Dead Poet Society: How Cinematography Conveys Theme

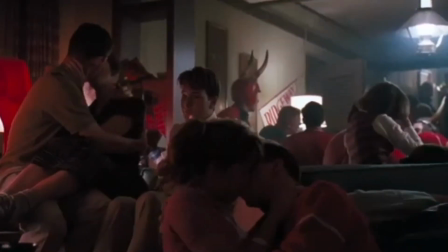[8:21]
We see this inexperience on display during the party scene, which features the camera almost never standing still.
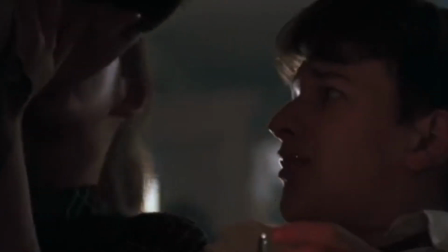[8:26]
Now, I've traditionally characterized the camera's movement to mean the characters are breaking free,
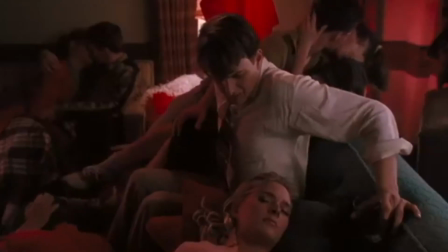[8:30]
but these ultra-fluid shots enter into a form of anarchy, and we see it again now as Knox is completely overwhelmed by a world he's out of touch with.
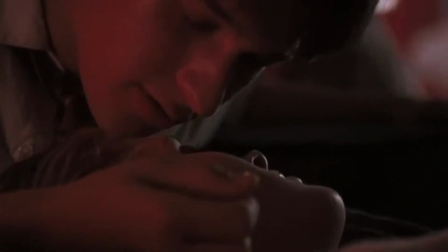[8:38]
He deprived himself of these aspects of life because he was told all that mattered was how he did in school.
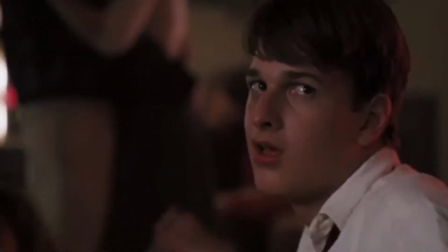[8:43]
And then, when he gets put in this scenario, he gets in trouble. This idea of too much freedom becoming dangerous is perfectly reflected in what Keating tells Charlie.
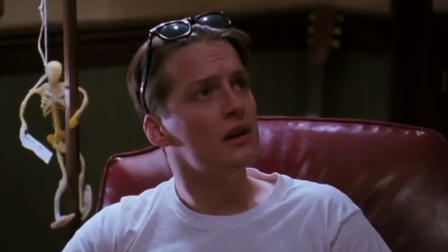[8:51] Sucking the marrow out of life doesn't mean choking on the bone. You have to find a way to master it.
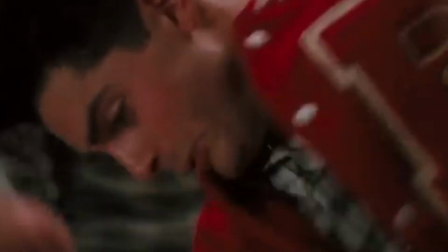[8:57]
And while I wouldn't say Knox becomes more subtle,
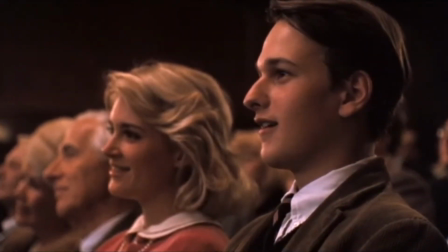[8:59]
walking into your crush's class at a different school to give her flowers and a poem is way more subtle than kissing her while she's drunk in front of her boyfriend.
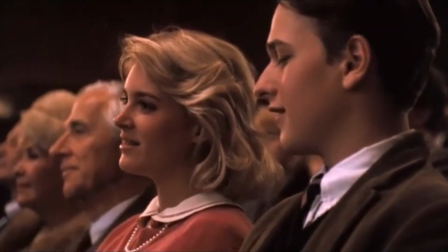[9:06]
Baby steps. The camera reflects this as it slows down to a measured follow that we're used to,
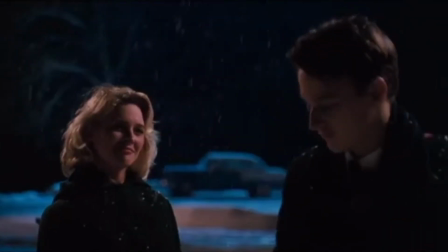[9:13]
and we see it even more controlled in the scenes between him and Chris in the snow. Knox understands how to truly carpe his diem.
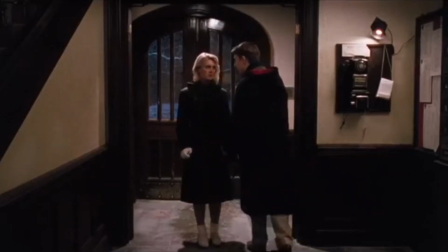[9:20]
Maybe it's because his stakes are lower, but he gets it down much quicker than his counterparts. On the opposite end of this is Charlie, who besides being an entity of chaos,
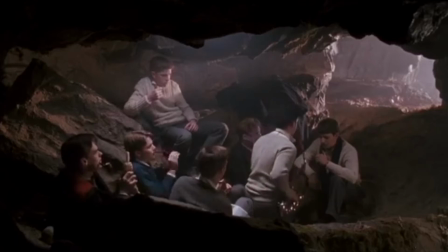[9:28]
does not entirely understand how both to express himself but still operate as a human without getting himself and his friends into trouble.
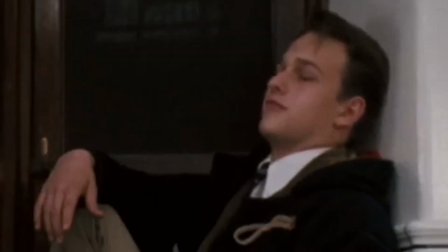[9:34]
Usually, scenes in the cave feature a lot of camera movement, despite how small the cave is. There's a sense of intimacy between the boys in the cave.
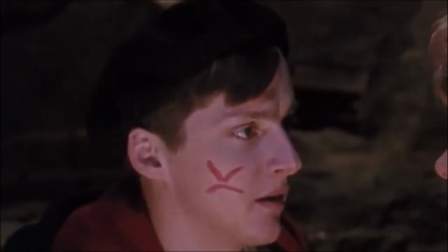[9:41]
They're close together and feel comforted to read poetry to one another. However, when Charlie brings two women into the cave, the cave feels wide, the boys are far apart, and the camera is still.
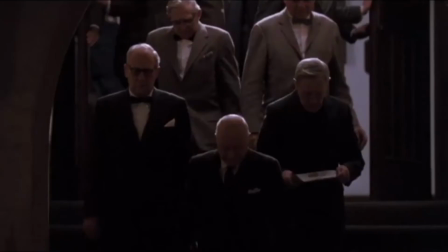[9:51]
This problem of Charlie tampering with the Dead Poets Society is extended by him slipping in the opinion piece and the school paper about how girls should be admitted to the school,
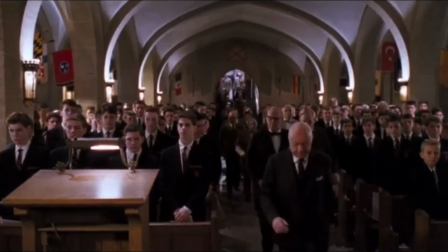[10:00]
which he writes under the Dead Poets Society. This action upsets the other members and has immediate consequences.
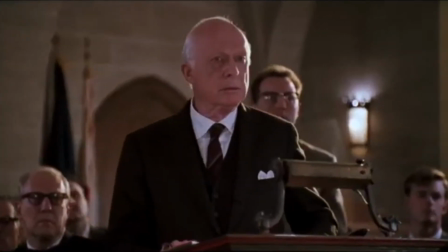[10:06]
I personally interpret Charlie's phone call from God prank as a way to cover for his friends, and to put all the blame on himself.
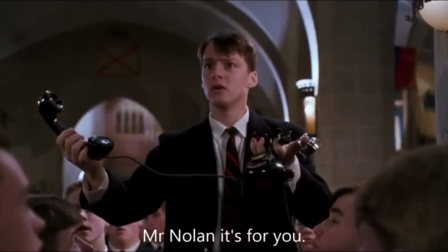[10:12]
He realizes what he did was wrong and takes the punishment himself.
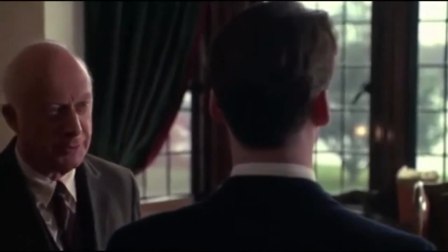[10:15]
The paddle scene that follows represents society through the vehicle of Mr. Nolan, trying to beat Nuwanda back down and to suppress Charlie.
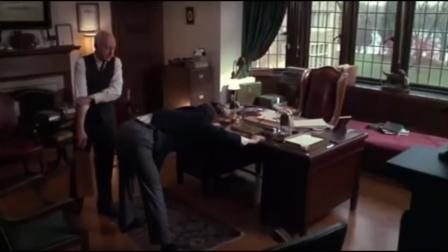[10:22]
The camera never moves for a character, instead forcing them to move back into the frame, which reflects Nolan trying to force Charlie to conform.
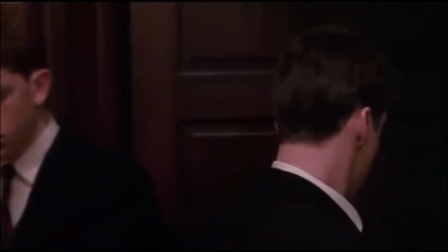[10:30]
This doesn't work, however, and Nuwanda resurges. As Charlie walks down the hallway, the camera follows him, but stands still once Neil questions him.
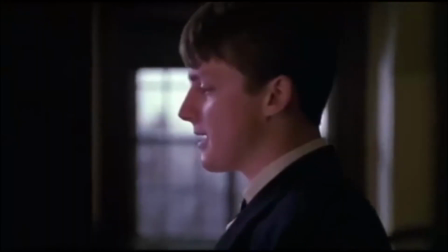[10:39]
Both styles are invoked in anticipation of what the outcome of his interrogation was. But with his final retort, we know that Nuwanda has gone past his learning curve and come into his own.
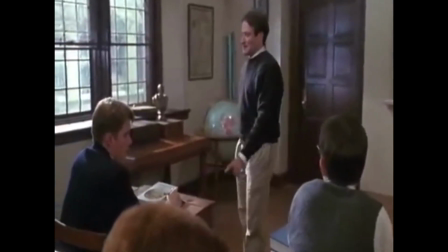[10:48]
Lastly, I'd like to touch on Todd, the member most stifled and reserved by the society the boys are all brought up in.
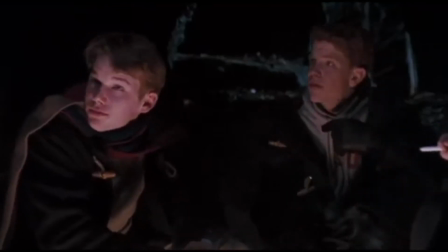[10:55]
He doesn't want to join the Dead Poets Society because he's afraid to read poetry and to express himself.
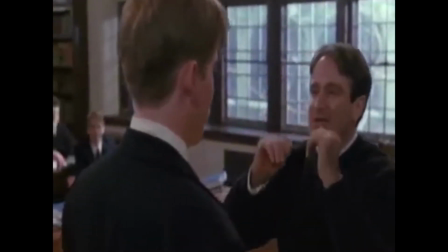[11:00]
Keating tries to break down these roles Todd has put up. In the sweaty-tooth Madman scene, we see the camera move in a very similar way to Knox's party scene.
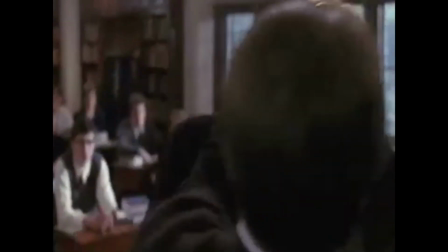[11:07]
The difference between the two scenes is that Todd needs this extremism to help him come into his own.
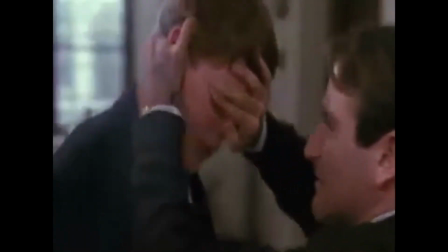[11:12]
This scene is one of the first times we really see Todd think and act for himself, and it's liberating for his character.
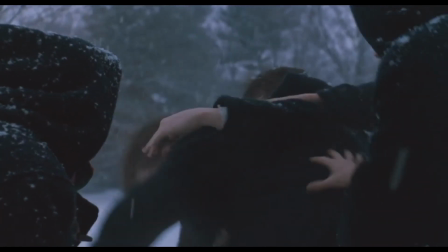[11:17]
The first time Todd really expresses his feelings is after Neil dies. The camera follows him doing what real cinephiles call the Bambi across the snowfield.
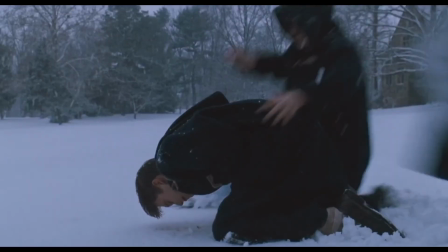[11:26]
He finally breaks through the barrier, and it's only fitting that he gets to end things off. When Keating leaves, it's Todd who first stands up on the table.
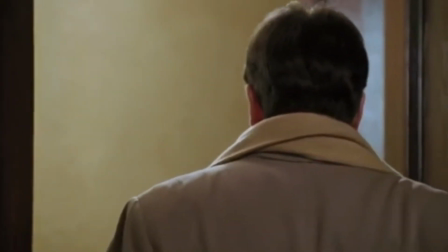[11:33]
The camera follows him rise, which is mirrored by the rise of the other students.
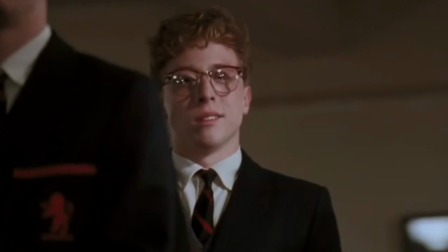[11:37]
Out of every character, Todd is the most pummeled into the expectations of the world, and closing the movie with him shows how he's really able to escape the expectations and become himself.
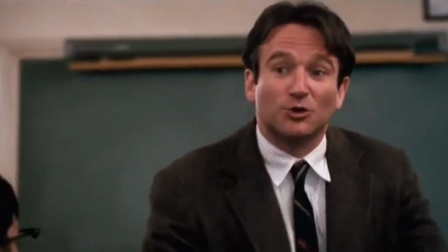[11:48]
Cinematography is an incredibly important aspect to filmmaking. I mean, without a camera, it would just be people yelling into the void.
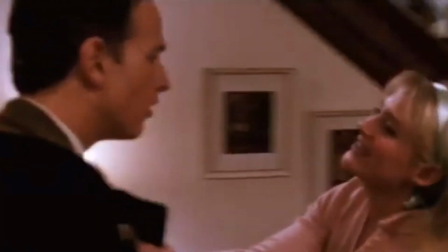[11:55]
But good cinematography should go past just showing the film. It should help convey the message and themes of the film.
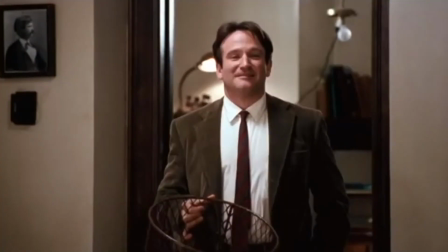[12:01]
Saying that Dead Poets Society is about toxic masculinity isn't really a hot take, but the idea goes deeper than just plot or dialogue.
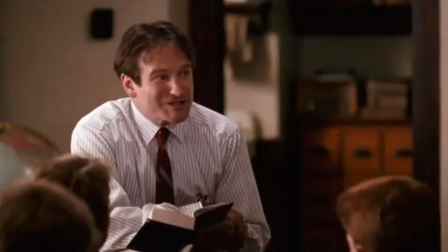[12:08]
The cinematography in this movie bleeds into theme. When the human spectrum is stifled by the forces which surround the members of the Dead Poets Society, the camera is motionless.
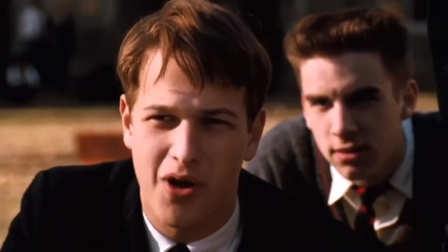[12:16]
We feel almost as trapped as the characters are, and that weight bears down on us.
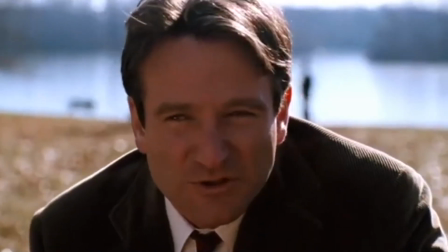[12:21]
But when the cameras are able to freely express themselves, the camera moves with them, and we feel how free they are.
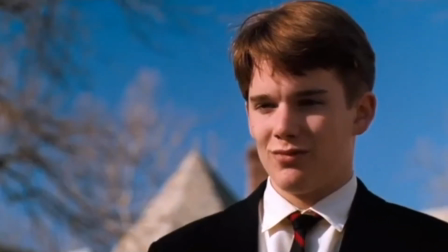[12:26]
This movie is incredible for several reasons, and it's all added to by the cinematography.